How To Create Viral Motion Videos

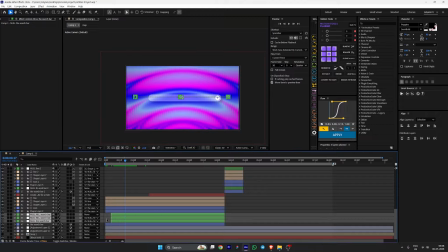[4:08]
So nulls is just we are using to create that zoom and everything effects that we need, right?
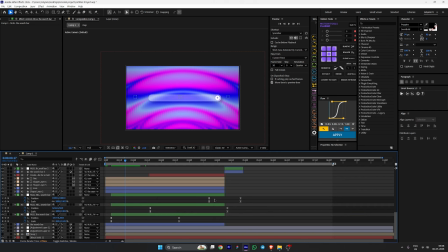[4:15]
So you will see bunch of overlapping keyframes, because overlapping keyframe is like one of the fundamentals and basic to actually make smooth animation. So we have these animation, then even before that we have these animation, and if I turn on the graph,
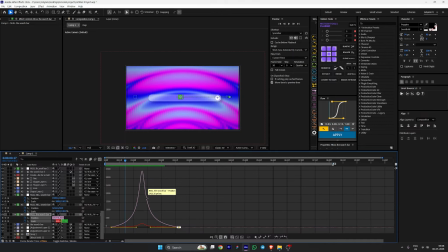[4:32]
you will see a lot of my keyframe graph are like kind of a middle graph.
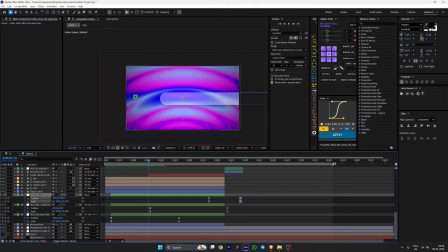[4:37]
So yeah, that's what I majorly use. We have a scale animation, and obviously you can see that our null is on this side, so it's kind of zooming on the left side, and then we will have this simple show of a movement using the position and scale value,
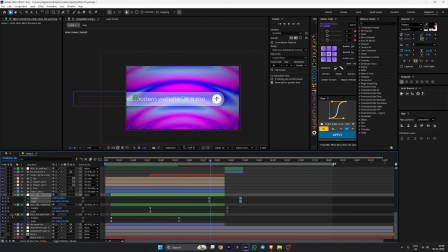[4:53]
right? And once you do that, you will have this look, right? Let me just another thing you would notice is that we are using kind of a match cut effect, right?
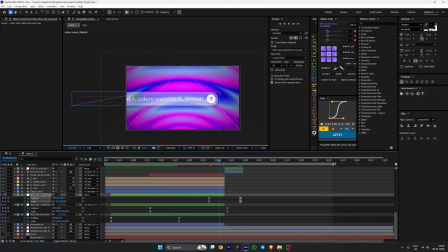[5:06]
So this layer, when it's going to being cut out, so we are adding this as scale animation, right?
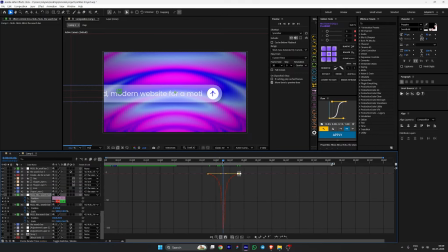[5:14]
A scale and position animation a little bit. So at this peak point, we are cutting down this layer, right?
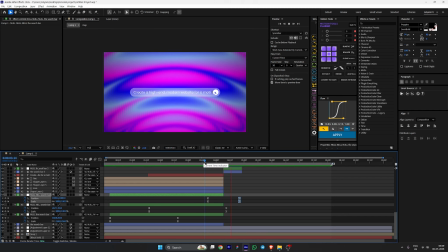[5:20]
So this created this kind of effect. Boom. That's how we created.
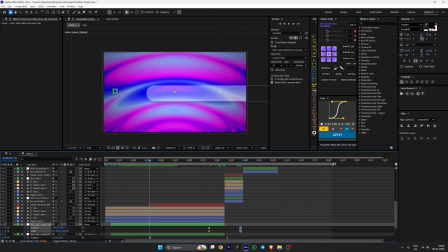[5:25]
So, and the solid layer has just simply duplicated this initial versions, right? The solid layers were just duplicated and placed here. And obviously, to make that animation like smooth,
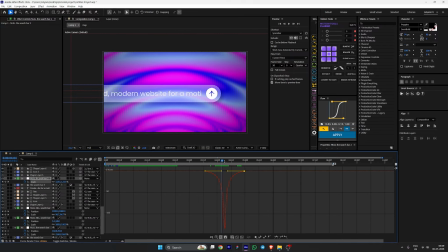[5:37]
you added this scale animation again on the next set of layers, right?
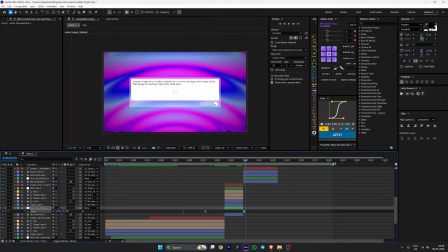[5:42]
To create this look, right? Because you want to continuously have that flow of motion. If it's scaling, you're gonna scale the next layers as well. If you are increasing the position to the upside, then the next layer should be also feel like it's coming from bottom to up, right?
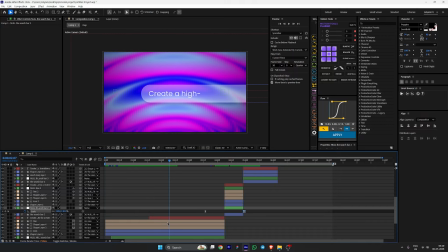[5:58]
That's how we do these kind of match cuts. And yeah, this is like a simple typewriter effects in the text animation, right? You will see that's animator one. Just like I have this
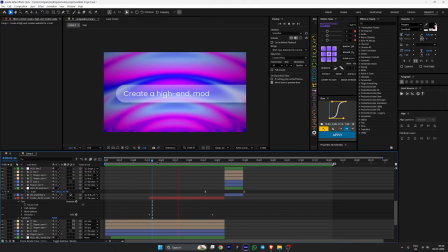[6:12]
start value which is being keyframed, right? And then we have already discussed how the position is moving.
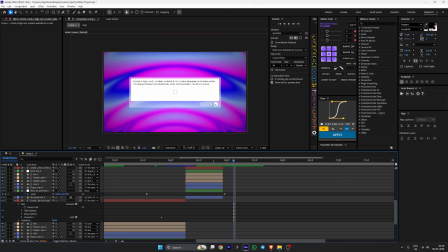[6:20]
And then again, a lot of time the whole concept behind this personal project was because I really like this match cut effect, so I just dedicated everything just around it, right? Just to make it as smooth as possible and to make it look clean and premium as well, right?
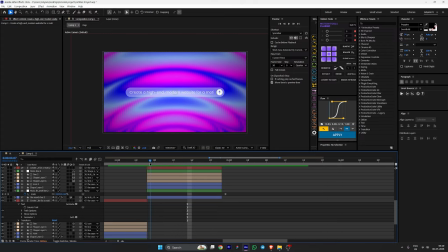[6:38]
That's also priority. So in this frame, you will see the cursor is kind of tilting right now.
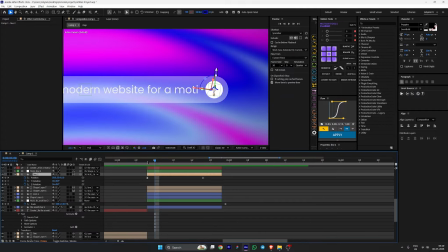[6:43]
So the main cursor is this one, right? So the main cursor will start with tilting on the, on this, right?
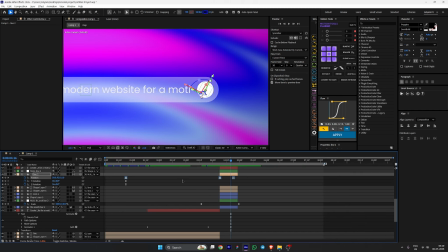[6:53]
On the, I would say, on the position value, right? And if I could, okay.
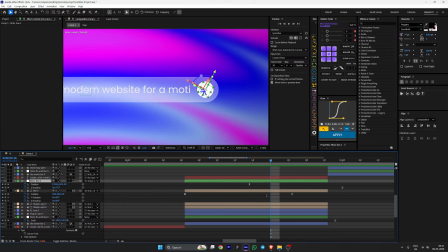[7:01]
So it's kind of a tilting on this way, right? And we have a two motion, right? Just to give you some anticipation, right?
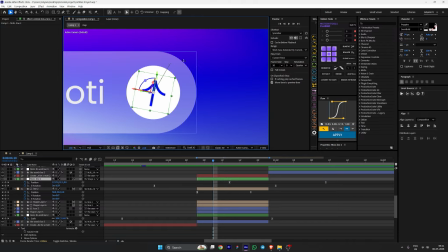[7:10]
Like anticipation of this going upside before it goes up, we are kind of pulling it back, right? So that's why I added these two keyframes, right? So first one is pulling it down, then we have another keyframe that is pulling it up, right?
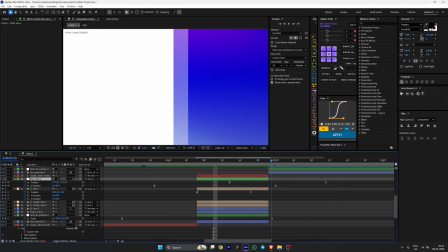[7:24]
This is what's happening at this.
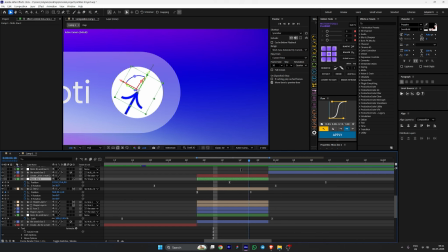[7:28]
I mean, it's a very small details, but it actually helps the overall motion and everything looks clean, right? And you will see again, we are using that match cut effects at the peak points. We are cutting the graphs, right?
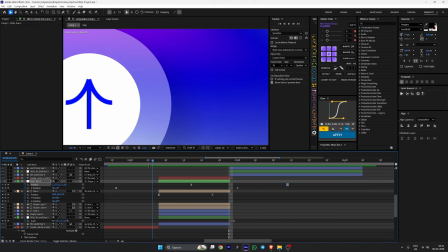[7:39]
At the peak points, we are almost cutting the graph, right? Exactly. That's the one of the way to actually have that smooth effect, right?
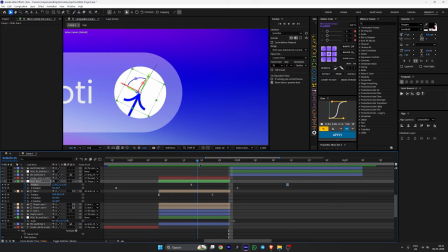[7:47]
So when it's pulling back, then we have like some small rotation as well, right? You will see some Z rotations because this is tilting on this side. Once you do that, you'll have this upward motion, right?
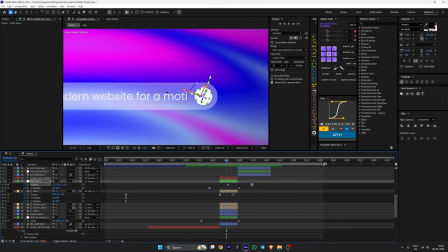[7:59]
And again, you will see, also notice this, right? This whole, this whole rectangle, rounded rectangle is getting also big, right? You will see also big, kind of getting big. And it also have this keyframe of size as well, right? It have this keyframe of size as well.